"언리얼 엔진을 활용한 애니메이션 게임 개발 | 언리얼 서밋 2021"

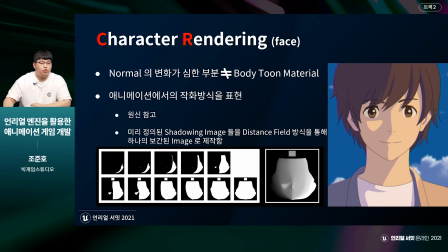1928s
저희는 그림자가 넘어가는 중간값을 더욱 세밀하게 가져가기 위해서 11장의 맵으로 제작을 하였습니다 그리고 제가 위에 일반적인 툰 메테리얼 혹은 매트캣 방식은 자연스러운 그림자를 표현하기에는 많은
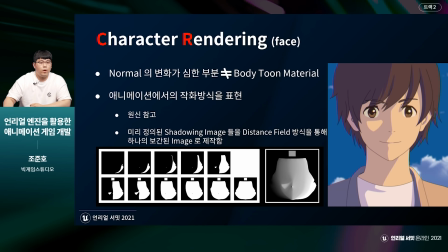1944s
한계점이 있다고 말씀드렸는데요 왜 그런지 영상으로 같이 한번 보겠습니다
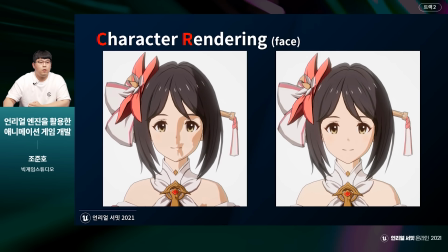1951s
왼쪽에 보시면 일반적인 툰 메테리얼을 적용한 얼굴입니다
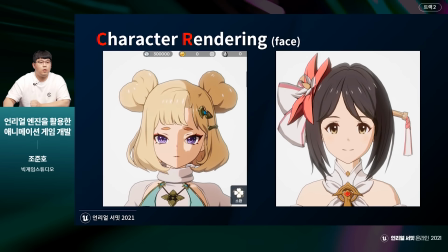1957s
매트캡 방식의 쉐이딩 처리도 이러한 문제점을 피해갈 수 없을 것입니다.
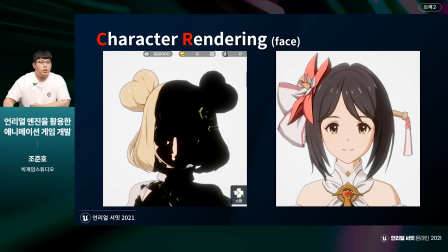1963s
자, 보시면 이런 식으로 쉐이딩이 깨지는 것을 볼 수 있습니다.
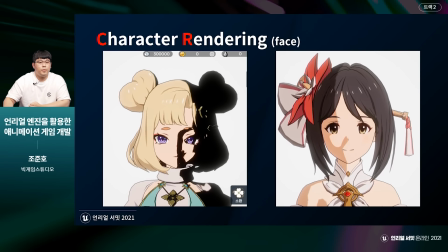1969s
오른쪽은 디스턴스 필드 방식으로 적용된 얼굴입니다.
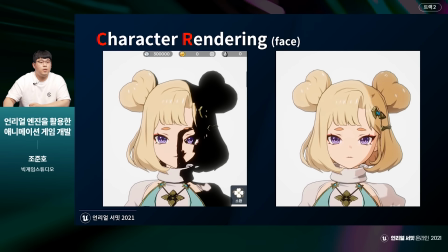1974s
왼쪽 일반적인 툰 쉐이딩과 다르게 그림자 쉐이딩이 고르게 돌아가는 것을 볼 수 있습니다.
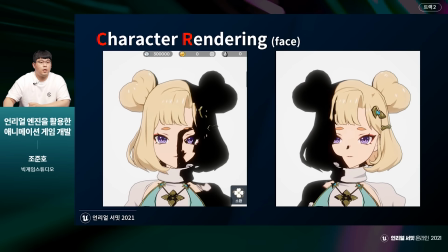1982s
검은색 그림자에서도 부드럽게 그림자가 돌아가는 것을 볼 수 있습니다.
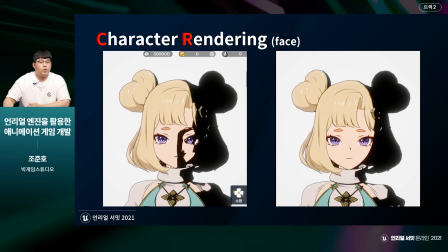1988s
이런 장점으로 인해 라이팅으로 인한 밝은 분위기 혹은 묵직하고 어두운 분위기가 형성이 될 수 있습니다.
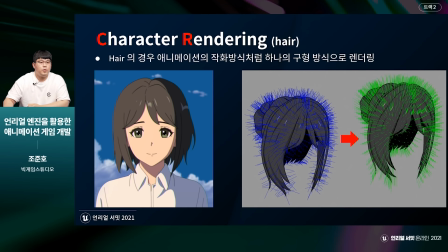2002s
자 다음은 헤어 렌더링입니다. 왼쪽 애니메이션 풍의 그림을 보시면 헤어의 그림자가 단순하게 구의 형태로 흘러가는 것을 볼 수 있습니다. 그래서 저희는 하나하나의 헤어의 덩어리를 살리는 방법보단 헤어를 하나의
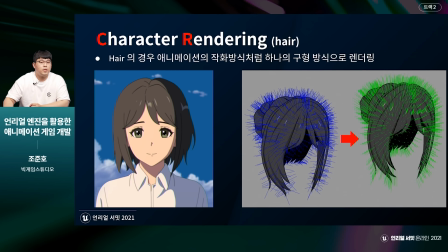2020s
구체로 인식을 하여 그림자를 가져갈 수 있는 방법을 고안하였습니다 오른쪽 사진을 보시면 헤어의 각각의 버텍스 방향을 구면의 형태로 바꾼 것을 볼 수 있습니다 이러한 방법을 통해 애니메이션과 같은 헤어 그림자를 구현할 수 있었습니다
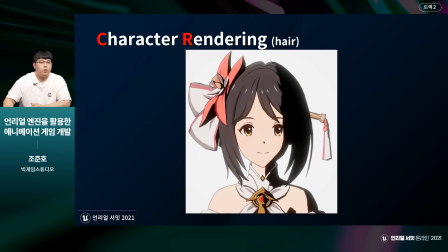2041s
적용된 헤어입니다 헤어를 하나의 구로 인식하여 그림자가 돌아가는 것을 확인할 수 있습니다 자
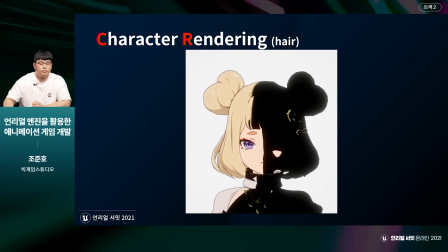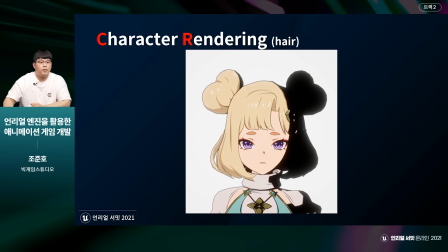2059s
이렇게 페이스, 바디, 헤어 관련해서 각각의 렌더링에 대해 알아보았는데요 다음은 페이스 바디 헤어 전신 렌더링 영상입니다
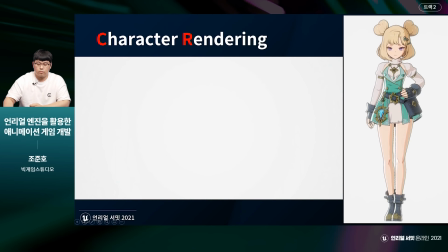헤어, 페이스, 바디 각각 다른 메태리얼로
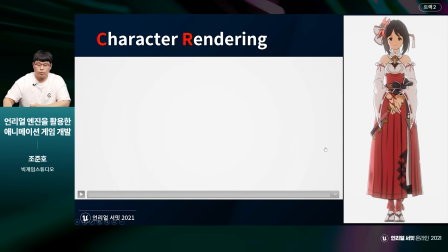2083s
그림자가 이쁘게 지는 것을 확인할 수 있습니다
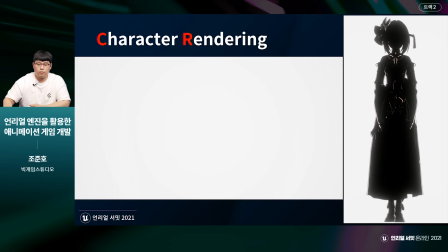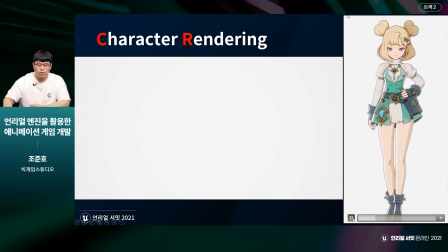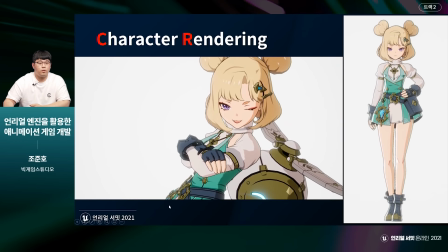2099s
왼쪽은 저희 내부에서 제작한 연출 컷 중에 한 부분인데요
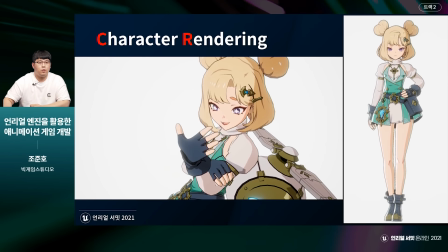2104s
다양한 각도에서도 대응이 되는 그림자 렌더링을 볼 수 있습니다
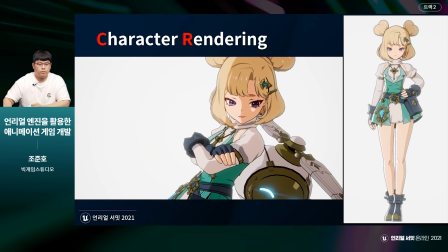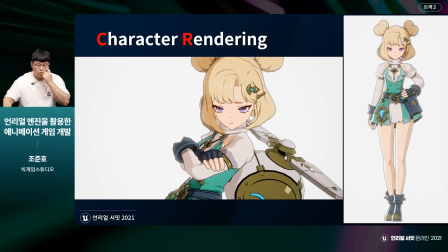2115s
이런 식으로 얼굴 쉐이딩이 빈틈이 없게 잘 들어가는 것을 확인할 수 있습니다 마지막으로 전신 한 번만 더 보고 넘어가도록 하겠습니다
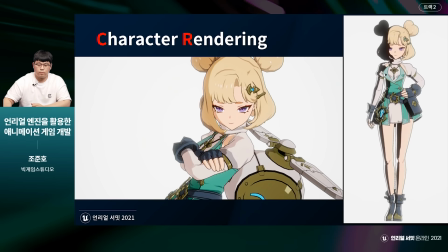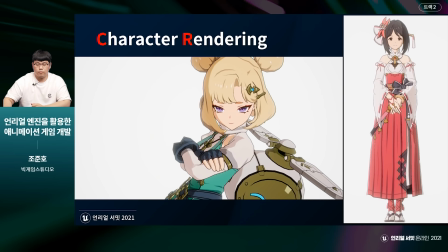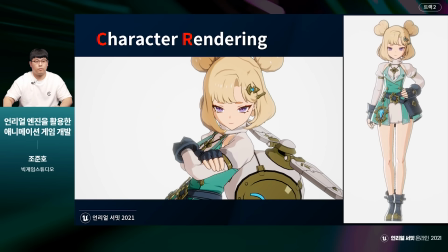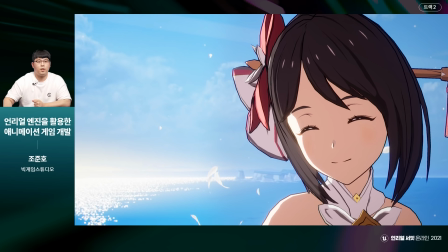2150s
이상으로 캐릭터 렌더링 관련하여 발표를 마치겠습니다 감사합니다 안녕하세요. 빅게임 스튜디오 이펙트팀 리더를 맡고 있는 최재현입니다. 이번에 저희 프로젝트에서 연출과 이펙트를 위한 포인트 라이트를 어떻게 처리했는지 간략히 소개해드리도록 하겠습니다.
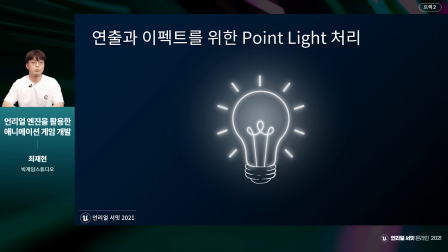2171s
포인트 라이트는 특정 방향을 가지지 않고 모든 방향으로 빛을 뿜어내는 라이트의 종류입니다.